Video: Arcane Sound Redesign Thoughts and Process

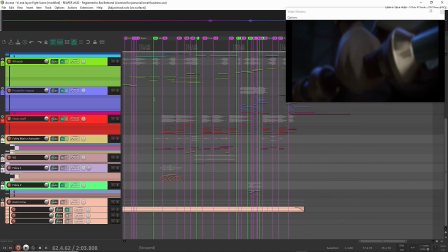(20:32)
Okay, so let me go over to the next part, the next scene, and those are the shots.
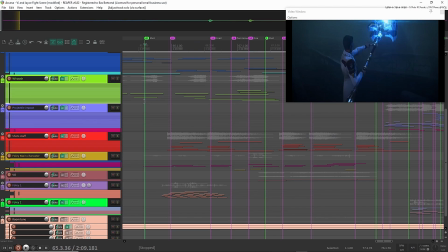(20:39)
Let me quickly play that for you.
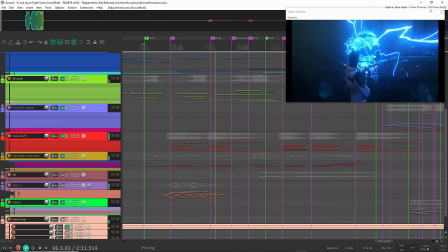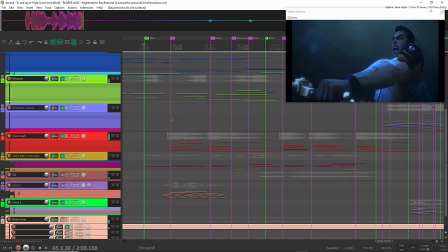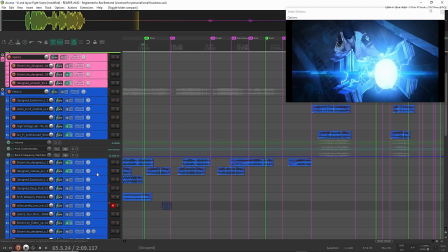(20:50)
In here, I did pretty much the same thing with the electricity. So everything here is made with a lot of automation, a lot of
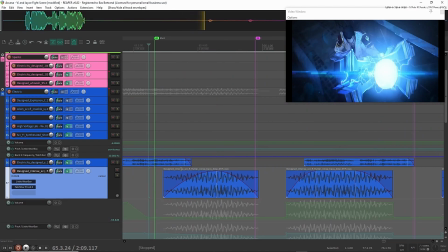(21:00)
sounds from synthesizers, like this designed intense sci-fi flutter, also made in Faceplant in another session.
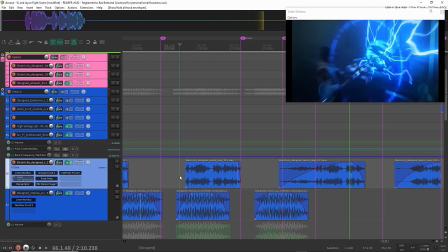(21:09)
Electricity loop sparks,
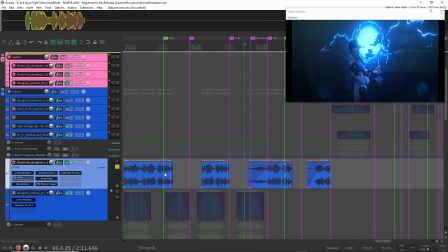(21:12)
which I think are made with one of those metal measuring things, rollers.
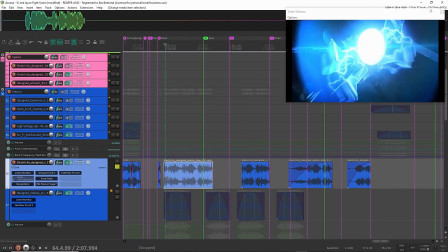(21:20)
If you flap that around and just process a lot, then you can get something like this, which is cool.
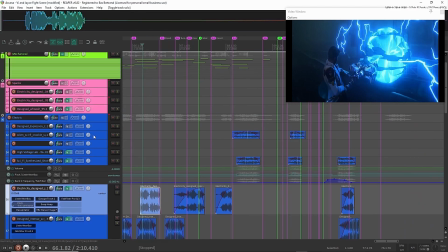(21:30)
And like I already explained, I would just go over this and automate it according to the movement and start to mix those layers together.
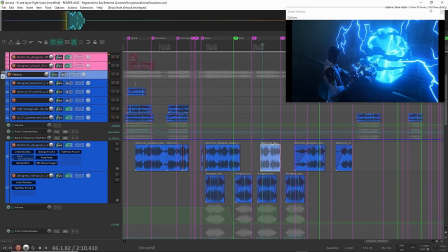(21:41)
Let me quickly isolate them.
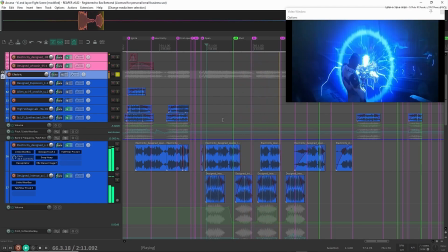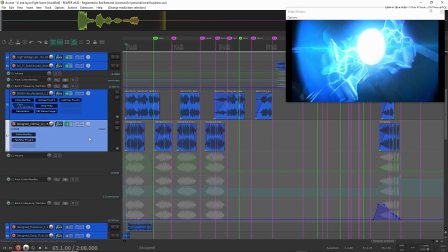(21:50)
And here they function mainly as chargers for the eventual impacts.
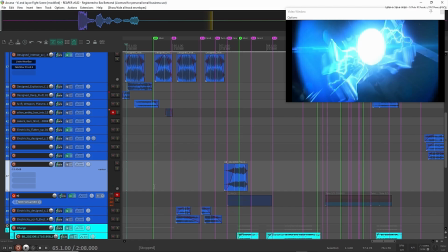(21:57)
There are some other things here as well, like the high-pitched tones. Let me see if I can find them.
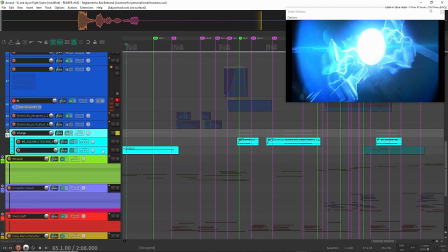(22:02)
Oh, yeah, they are over here in the charging section. These are just high-pitched things.
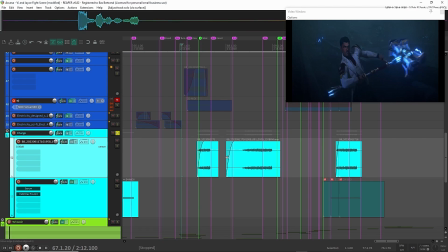(22:10)
Which I think I made them actually in this project.
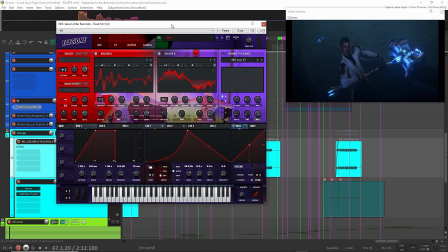(22:12)
Yeah, I have over here the serum patch, which are just basically charging.
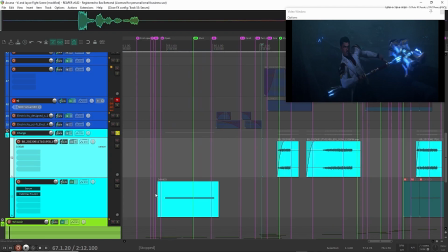(22:21)
Charging sound effects.
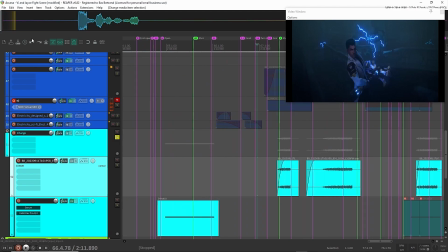(22:27)
And I would resample them, and I really love to use this rolling sampler from Bird for this.
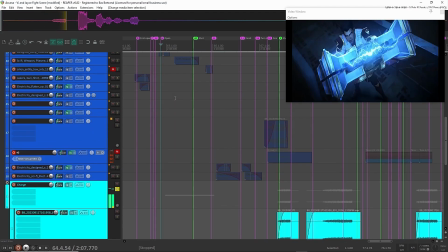(22:35)
If I play it, I can just, I think this is super cool.
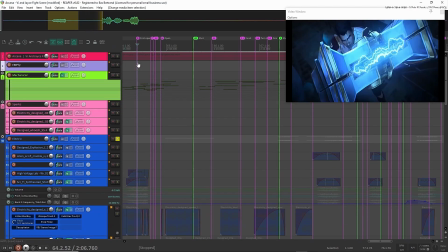(22:40)
I can just drag this in here, bam, and you have it resampled.
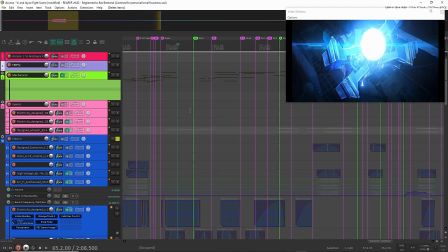(22:45)
This is a script for Reaper specifically, but I also bought the plugin, so you can also use it in other DAWs.
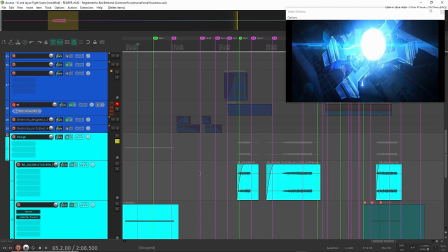(22:55)
So those charging things are super important for the high pitch, because that's lacking a little bit in all the other electricity sound effects.
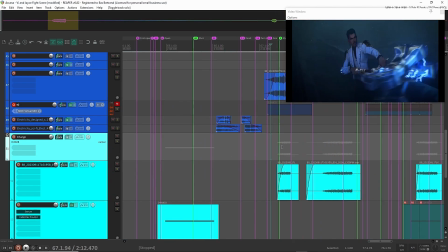(23:06)
It's super simple, but on top of everything else, of all the other electricity sound effects,
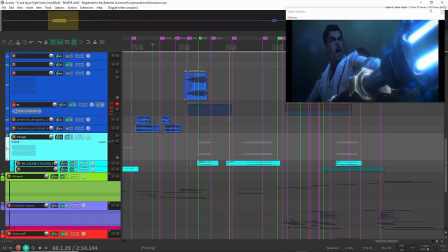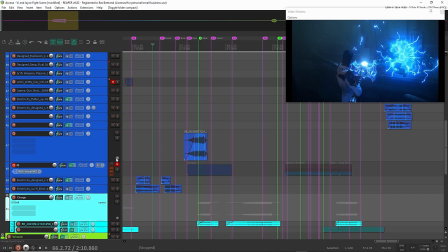(23:19)
yeah, I think it helps a lot.
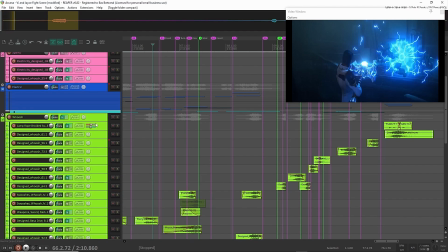(23:23)
But I think, I also used whooshes here a lot for the charging of the lightning bolt
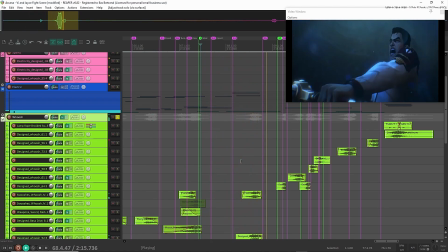(23:33)
and the movement.
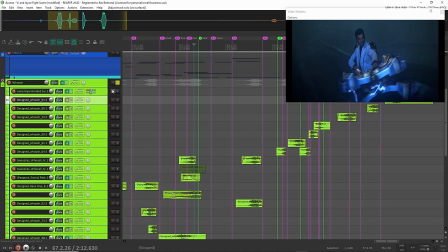(23:39)
Oh no, it's only the movement here. Those are pretty straightforward.
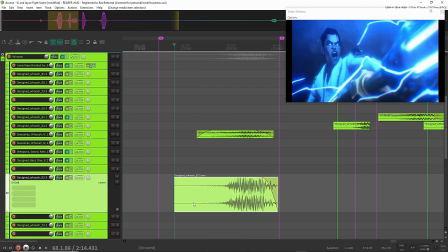(23:44)
Also designed sounds in another project. I designed this, and these are just really intense metal whooshes.
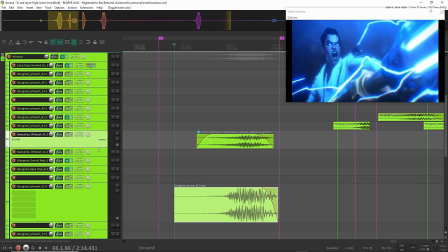(23:53)
Or the normal whoosh, and this is not my own. This is from a library.
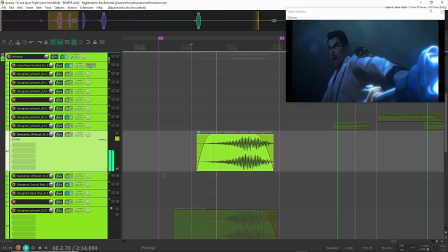(23:58)
It's a metal whoosh, I think. Yeah.
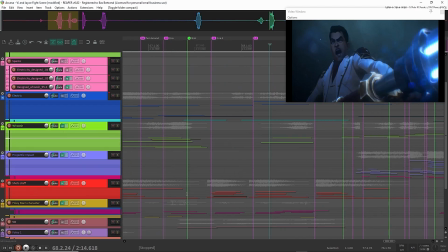(24:05)
But let me get to the more interesting stuff in this scene, and that's the shots of the staff.
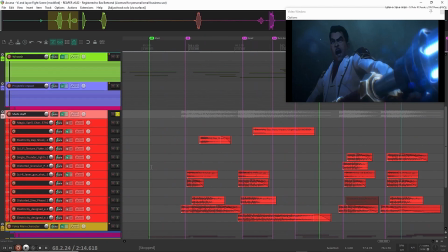(24:12)
So the shots of the staff, they sound like this.
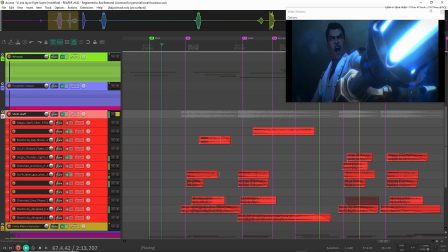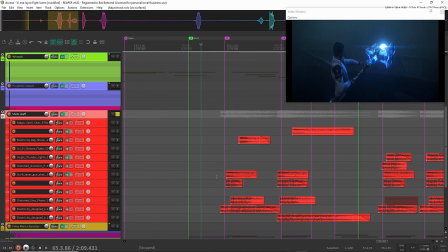(24:24)
And I think the interesting thing about these shots,
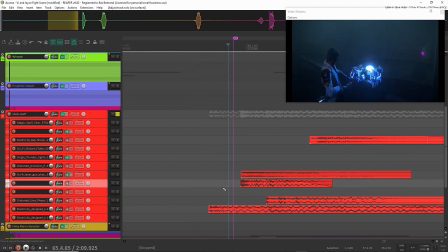(24:30)
and to have them feel like big impact, is to not perfectly align all your impacts that you're using.
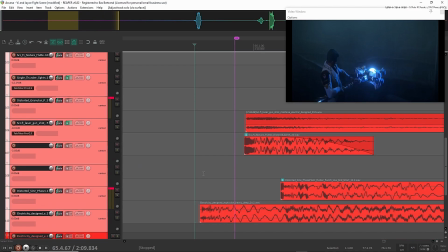(24:36)
So let me expand this. This again are a lot of